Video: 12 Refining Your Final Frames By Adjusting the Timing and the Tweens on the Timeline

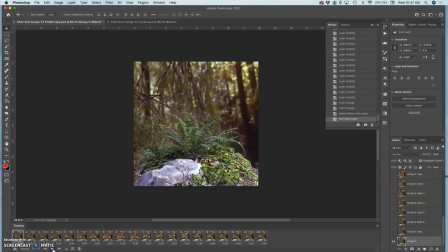This is how I'm going to fix that. And I can only see it in movement. I am going to use my crop tool, and I'm going to hold down Option
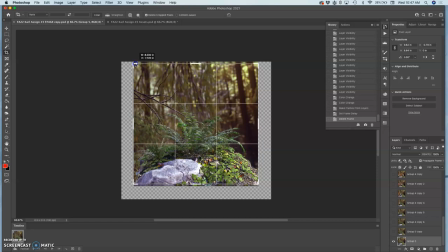and just crop it from all sides just a tiny bit. Hold down Option and Shift.
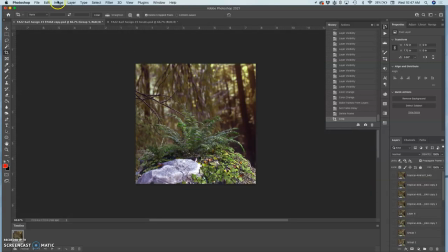So it's just tightening the camera. That changes the image size.
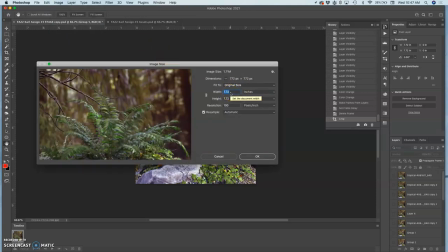It was 8 inches, now it's 7.72. I'm just going to force that up to 8 in both dimensions. So I'm going to turn the padlock back on. So I still have an 8x8 square at 100 pixels per inch. That means I did just grow my pixels a tiny bit.
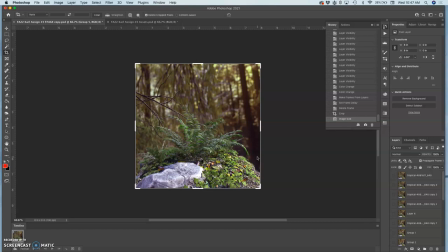But it's worth it not to have a little part of the side of my animation
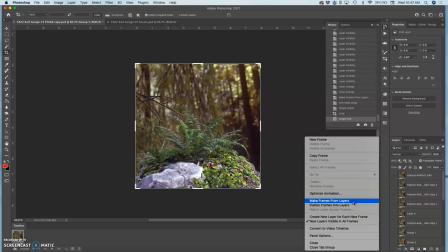glitch. Okay, now I'm going to make frames from layers. I'm going to set their timing.
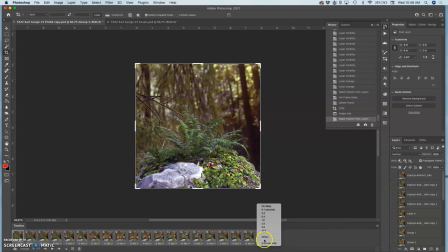I'm going to try not 0.3. That's just my default. I'm going to try 0.25. Let's go a little bit faster.
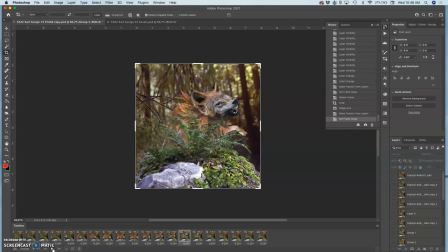Okay, I think 0.25 works well for the swallowing of the creature, but it's a little fast for him lumbering in. So now this is animating on the timeline. So at what point do I start speeding it up?
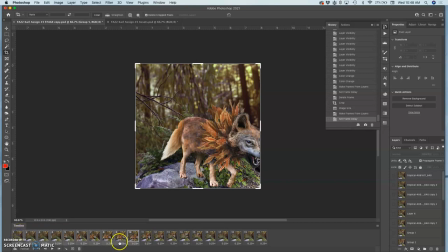I think from this point on it will be 0.25, but the rest, let's try 0.35, because we can set our own timing.
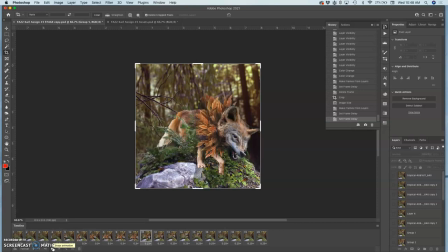So he comes in a little bit slower, then gets sucked in.
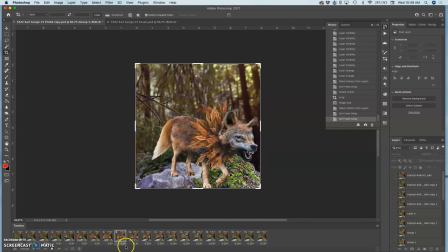Now, what if I wanted more time to pass before the next creature goes by? This is also animating on the timeline. From here to here, I just have this little movement cycle of the fern, right? So what I can do is I can select those four frames
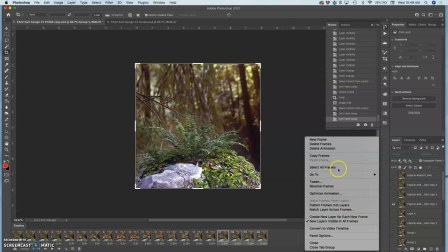and I can copy them with the hamburger within the timeline options. If I copy those frames, then I can paste them and I can paste them after the selection.
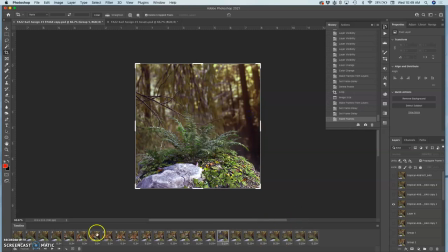So now I can just play those frames through twice, those four frames. So as a little movement cycle before it starts again. I can even change their order around a little bit so it doesn't look like the exact same movement.
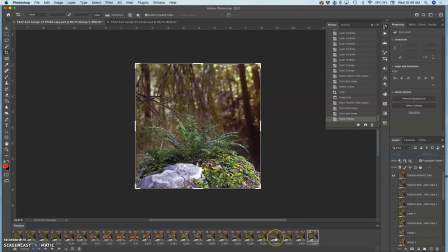I like maybe the exact same movement for one cycle of four, but now if I copy it again and then paste them again, because that repetitive movement will look like it's kind of digesting or swallowing.
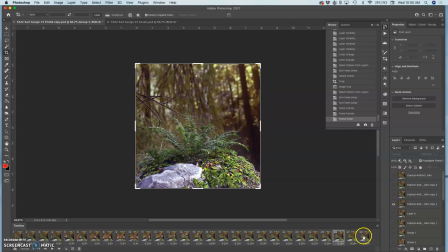But now let me move some of these around, just kind of jigger them around. Let's see what that looks like. And each time it's copying the same timing, so it's just extending that moment.
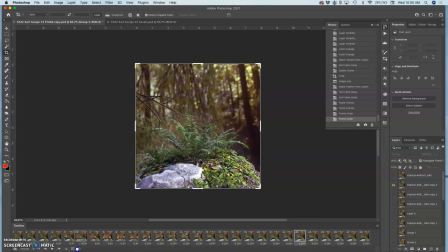And then maybe I get rid of a frame or two, drag them to the trash, just so there's a little more jitter in the timing. So all of this is without creating any new assets.
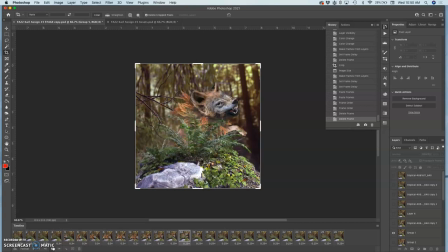Okay, and then lastly, I want the fern to start slowing down at the end.
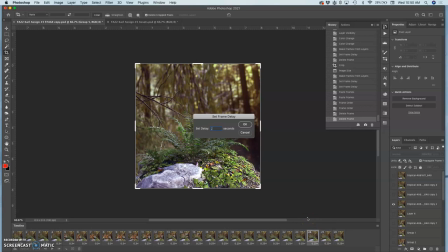So I can set the timing. Maybe first to 0.3, then maybe to 0.35, and then maybe to 0.4.
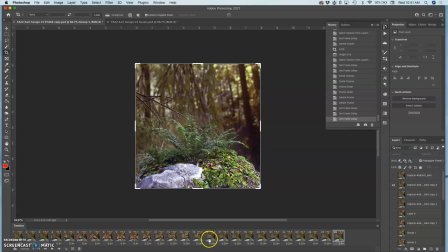Let's see how that looks. All right, what if I want to extend the time where the fern is just still?
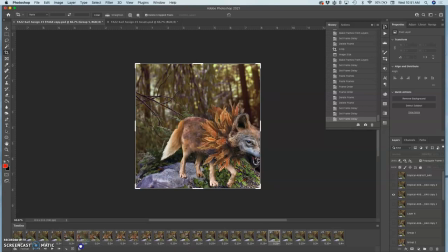I'm actually going to get rid of a few of those digesting frames. That seems like a lot. So this is refining your animation. Okay, I like that, but I want to increase the time that the fern is just still.
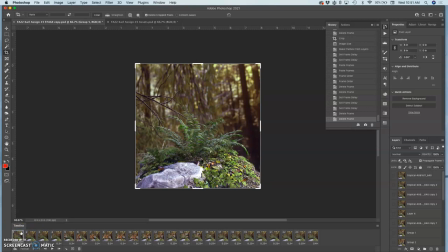But I don't want it to feel like absolutely dead space. So what I'm going to do is I'm going to create an in-between. So I have the first frame and the second frame.
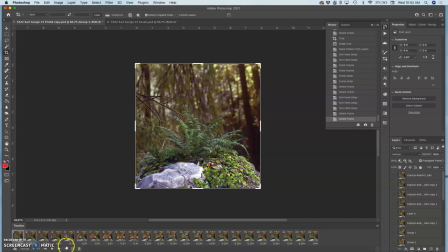I'm going to hold down Command to select both of them. Then I'm going to click on this window tool, which is Tweens. These are all optional. And I'm going to create two frames in between those two frames. And it looks like this. That's because this is a crossfade.
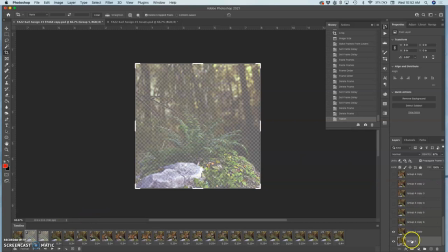In order to get it not to show up as transparent, I need to turn the eyeball on the background to 100% for each one.
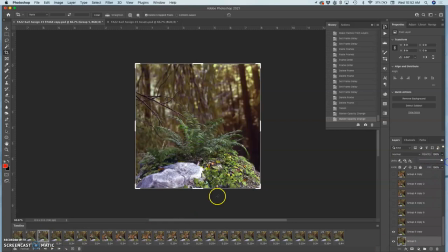And all that's going to happen is very subtly that effect of the effect of the glow is going to slow down.
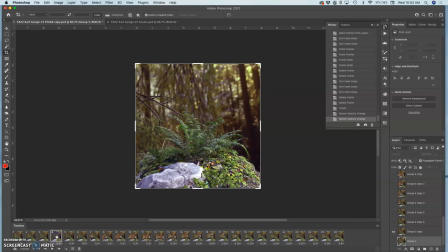And then I can extend that even further. I can create an in-between between these two frames, same thing.
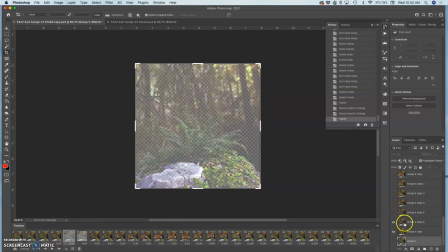So this is where we add a lot of kind of refining frames.
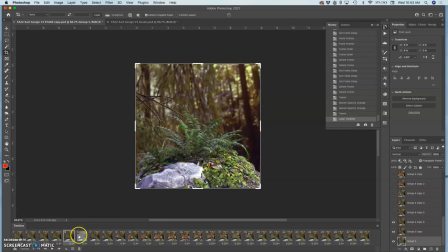All right, so let's see how this looks.
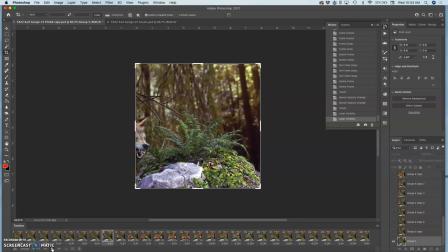All right, with that slower pacing of the plant, now it makes me want to speed up the digestion part. So I'm going to go from here
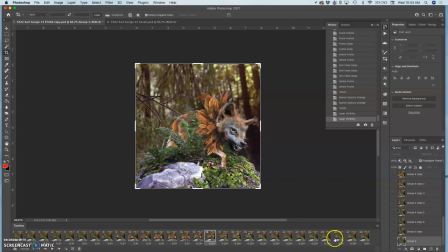all the way to here. I'm going to try 0.2 seconds, not 0.25.